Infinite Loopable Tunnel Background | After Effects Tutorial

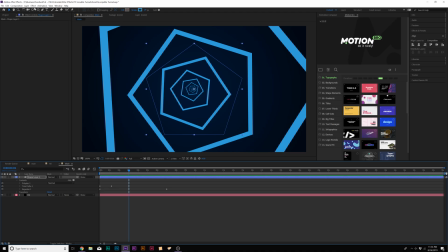Then what we can do, if we want to add, say, more shapes to this, and we can, you know, add a number of shapes if you want.
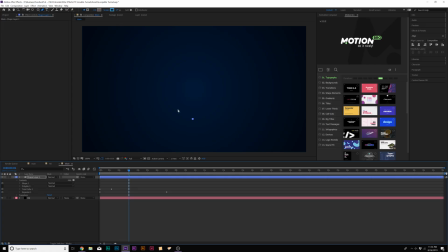So I'm gonna come here and turn off our polystar in the shape layer and grab the pen tool here at the top. And I'm gonna click a point and draw a straight line like this.
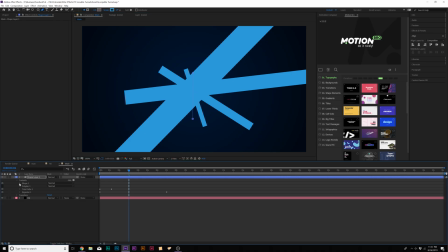And wow, don't worry about it. We'll come here to shape one and we'll come here to transform and we'll,
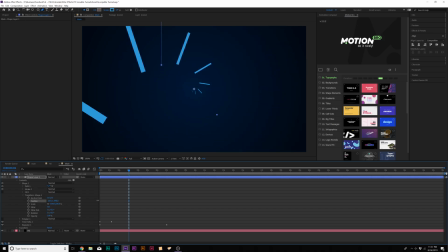you know, move the position over and we can increase the Y position. And then we'll wanna center this as best we can. And then what we'll do here is come here to the top and bring down the stroke count by a little bit.
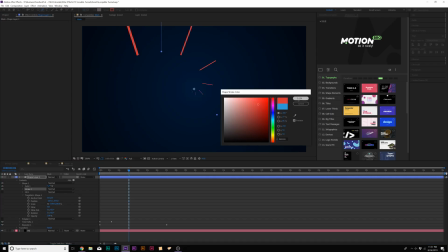And we'll just change the color here. Do like a red, that's cool. And we'll turn our polystar back on down here.
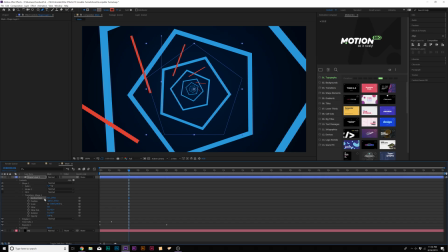And we'll come here to the anchor point for our shape one. And we'll wanna, you know, get this kind of centered in there so we know we have this in the tunnel.
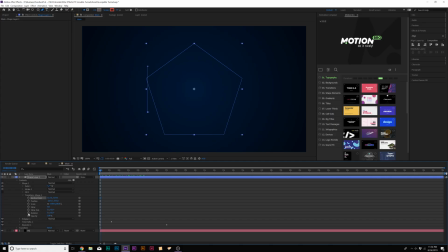And then let's come here to the beginning of our timeline, add a keyframe for rotation and move to the end.
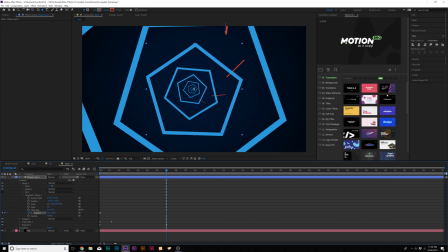And we'll increase the rotation. do something like that.
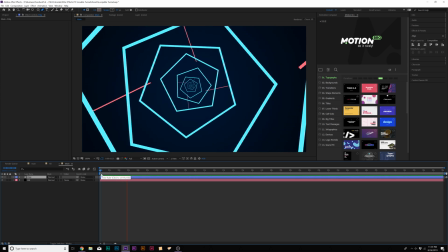That's cool. And with these techniques and with a little bit of adjusting, this is currently what we have, and it's just, you know, it's in there, it's looking a little bit cool and all.
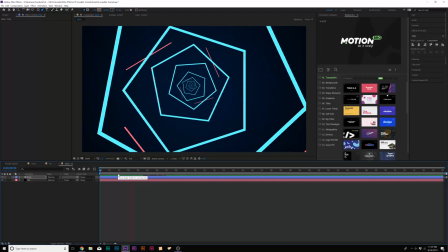All right, and just with a little bit of adjusting, this is what we have, and you can get really creative and unique with this, and it's really up to you what type of shapes you want to use and what animation.
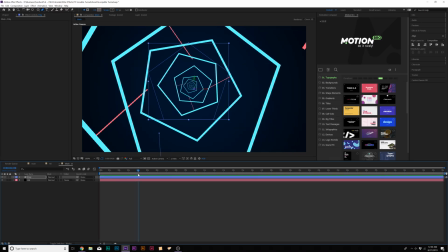But now, the good part of the tutorial, because right now it's just a weird shape, we got to really just, you know, make this come to life, and it's very easy to do this.
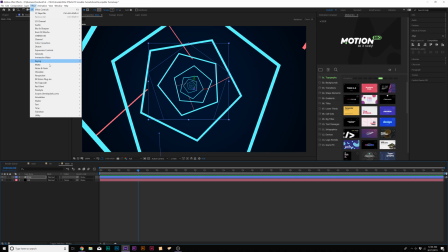So we'll come here to Effect, and we're going to add Stylize Glow.
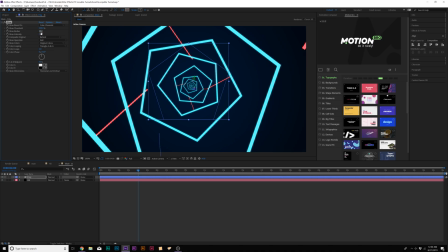We'll set the glow threshold to 100, and we'll increase the glow radius to like 17, and then set the glow intensity to 2.
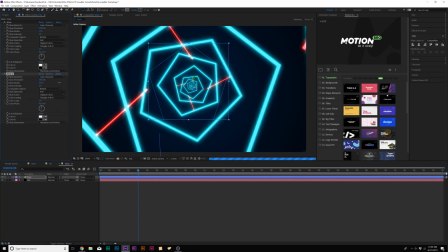Now let's go ahead and duplicate this effect and then increase the glow radius to like 100 and bring down the glow threshold by a little bit.
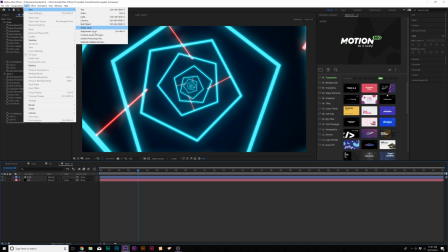All right, cool. Then let's go up to Layer, New Adjustment Layer, and let's go to Effect, Noise and Grain, and let's add noise.
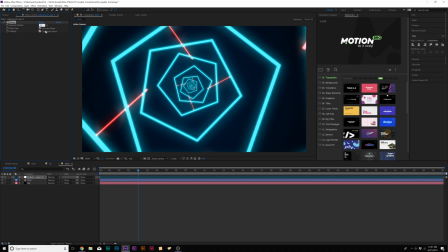We'll set the noise to like 12%, actually let's do 14%, and uncheck Use Color Noise. And nice. Now we're starting to look really good here and very like retro-y, you know, neon glow. It looks nice. But one thing that bothers me is that all the way back here, it's in focus, right?
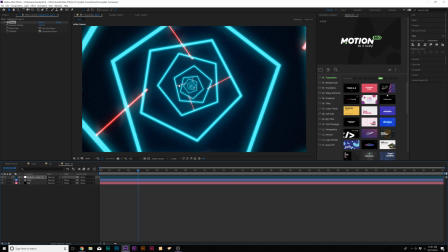So like this is all a sharp image, and I want to be able to make the, you know, the at least the back end part of this seem more out of focus, create a little bit of depth of field, right? However, this is not a 3D layer, and even when we make it a 3D layer, it's still not really a 3D layer, so we can't add a camera and blur out the background.
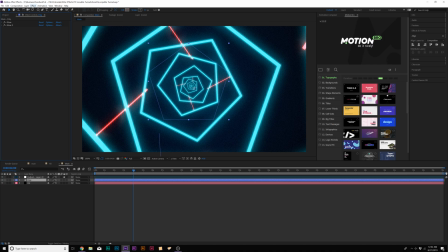However, there's a little bit of a solution to this. So we're going to come here to Effect, Blur and Sharpen, and we're going to add Camera Lens Blur. This is a great effect. Now, it blurs out everything initially, but we're going to set the blur map from layer to the poly layer to the shape layer that we're using,
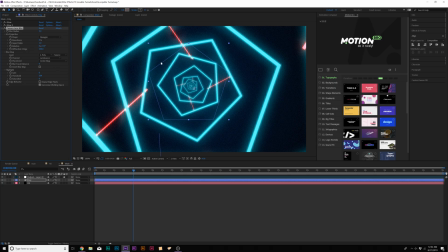and it's going to, you know, keep some of it out of focus, which is fine for this technique, but the background is more out of focus than the foreground, which is great. And if you want, you can increase the blur focal distance, and it'll blur out the background even more. We'll set that to 255, and there you have it, man. And you can increase the blur radius a little bit if you want.
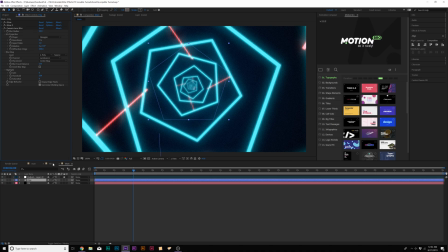You can set it to 10 if you want to do that, or a little bit more, completely up to you. But in my case, I just want this to be at 3.
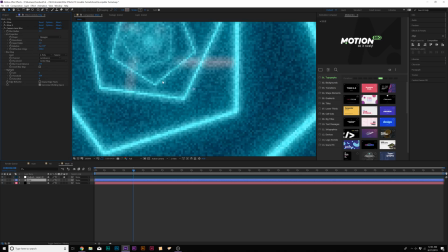I don't want to have it too intense. Definitely, like, if you look down here, this is with camera lens blur, that's without it, and just,
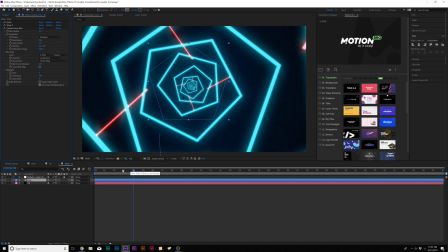you know, makes it seem more out of focus, and it pops into focus as it, you know, comes towards us, and that's great.
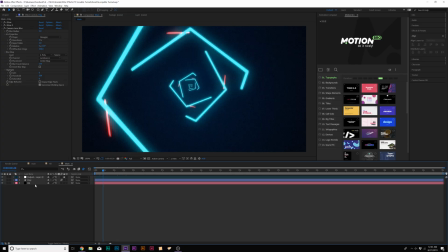And one thing I'm going to want to do is turn on motion blur for this, obviously, and I want to add another cool effect, so we'll create a new adjustment layer, and we'll go to Effect, Distort, and we're going to add Optics Compensation. And we'll check on reverse lens distortion and increase the field of view to like 80.
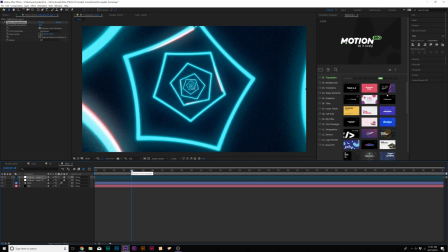This will warp the composition towards our eyes. And I think that is really, really cool.
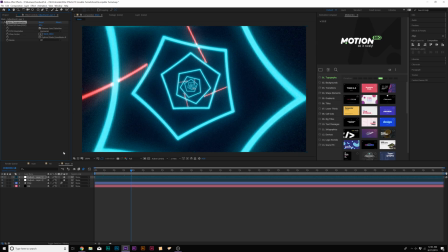So boom, a little before and after. That's awesome. So overall, we're looking pretty cool. But I think with this type of composition, you're going to want to add some more third-party assets, or at least in my opinion, just to make this even more stylized.
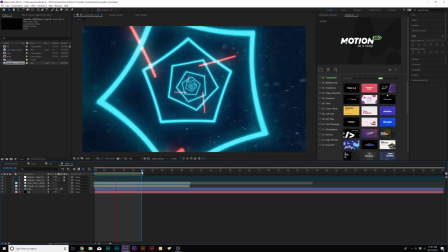So, and I added some particles to really just take this to the next level. And it just adds a lot of level of detail to this.
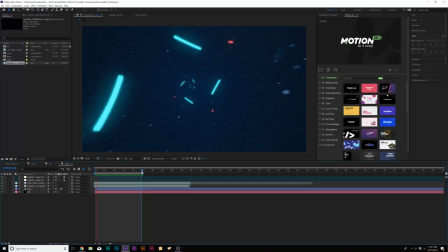So you can add like lens flares, light leaks, or any other third-party, you know, asset that you think will make this look better. It's up to you, but to me, just adding a little bit more detail to it just may take this to the next
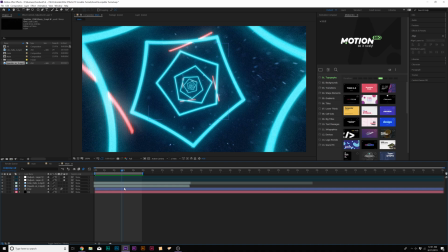level. Now, one other effect I want to do just to, I don't know, just make this pop a little bit more is create an RGB effect.